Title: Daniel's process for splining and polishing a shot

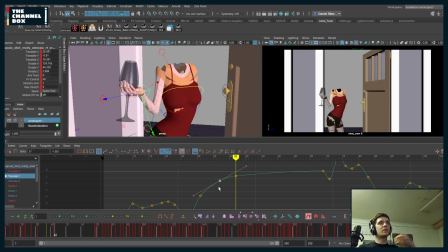[0:00]
And like the TY is smooth, but the X and Z is what overshoots.
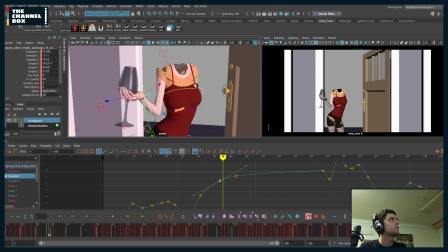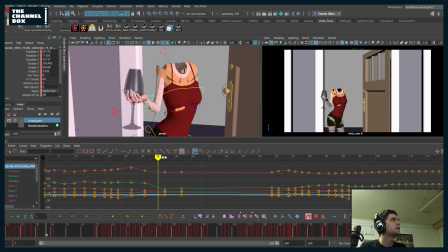[0:34]
Feeling like there's some keys going missing here. So already that feels pretty good. And another alternative, which again, I'm noticing this as I'm starting to animate a little bit,
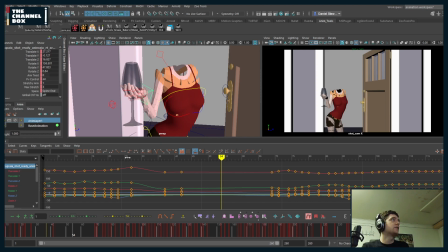[0:53]
it'll be your choice whether you want to have her hand following spine end, which will be here, which would be my choice.
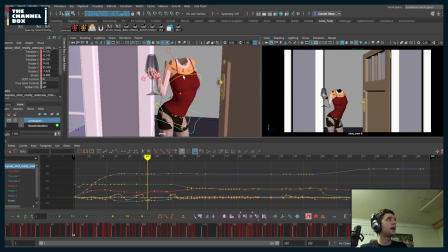[1:02]
But you can also make it follow just the cog and not the chest, which would also be another possibility. Because depending on your shot, if you have a lot of like breaths, which your arm will move with, if you don't want to deal with sometimes having to counter that, you can put it on the chest,
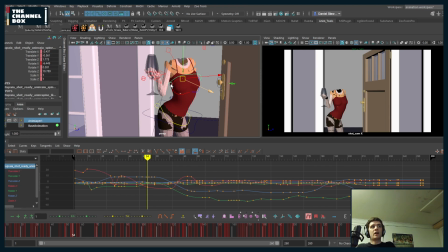[1:20]
so it will still follow with the general body, but it'll stay relatively still when you move the chest around quickly, and then you can just add in manually a little bit of like motion to go with that.
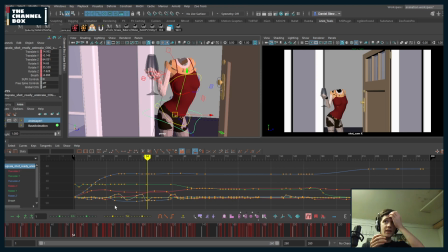[1:34]
And so if I'm looking at the cog, which also helps to go into the shot knowing it, that way you can make sure whatever control the wrist follows is relatively smooth, so it's not popping around a lot.
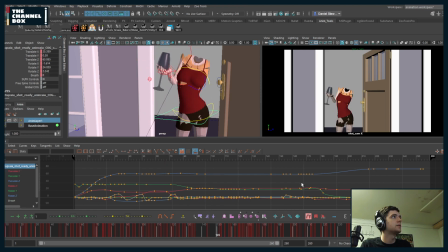[1:53]
But with that said, I think the glass hand is working pretty nicely now. There's obviously a little bit of popping here and there, and there's obviously a lot of keys that I would go through and just
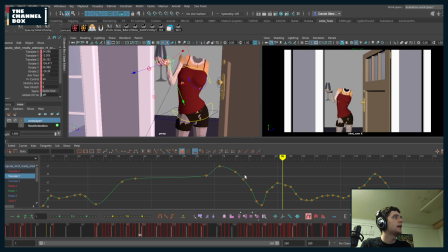[2:06]
go through and like clean this up. And I very much clean curves while watching what I'm doing. So I'm like, okay, I want this to go down and then back up. So this feels good to me. I go through here and I'm like, does the wrist need to pop up through this section, right?
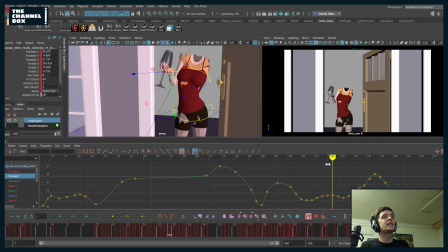[2:26]
If I'm watching, there's nothing that's relatively nice about the wrist going up. I feel like simpler would be better through this section because she's just holding the glass. So I'm like, I can delete this, right? And I can just simplify the motion, because if she was doing a laugh and the wrist came up, I'd be like, okay, let's keep that in there.
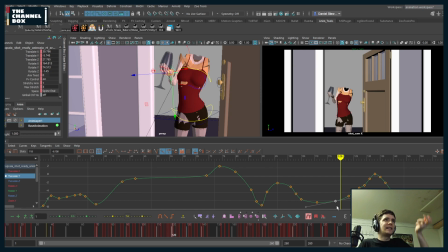[2:45]
But because she's just holding it, I'm like, it doesn't really need to come up and back down. And same here. This is just one clean motion, so it doesn't really need to go up and then slow down and then go back up. So I'm just gonna delete this and go like that. I'm gonna okay.
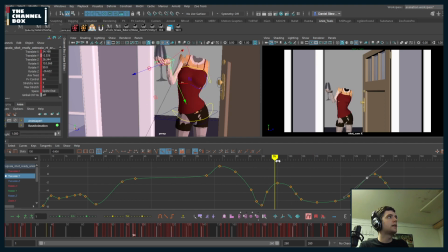[3:01]
Oh, that feels pretty nice. Here does make sense why it would go up, right? Because she's like, boom, right? So what I might do is I might move this over because it feels like the motion upwards is a little bit harsh. There we go. I feel like that's better. And then I might just like clean this up a bit.
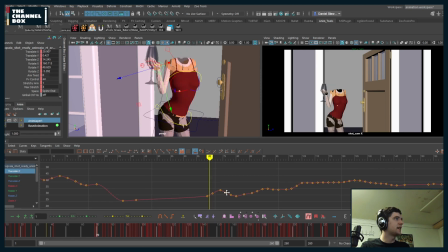[3:22]
There we go. And so if I'm just taking this section and I'm just going through it and cleaning the curves,
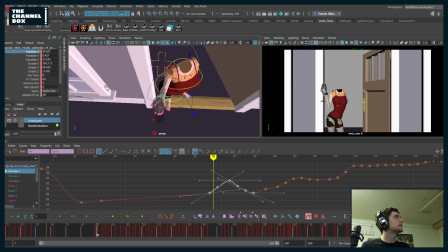[3:30]
X is, what is X? It's kind of diagonal.
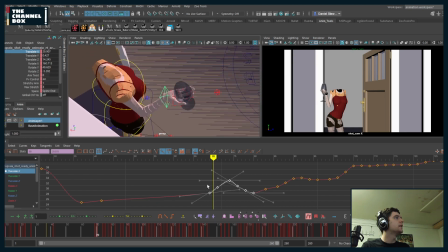[3:38]
That's kind of weird. Okay, so I'm just talking about in this diagonal. It's hard to tell with these AM rigs. Sometimes they've got the weirdest orientations for their translations. Like again, this is kind of, well, I guess it's relative to the body, so that's not terrible.
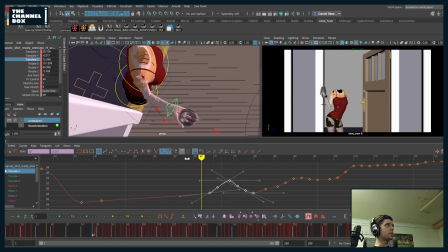[3:58]
So if I watch it relative to the body of just TZ, I can tell like, okay, I don't really need a jitter right here.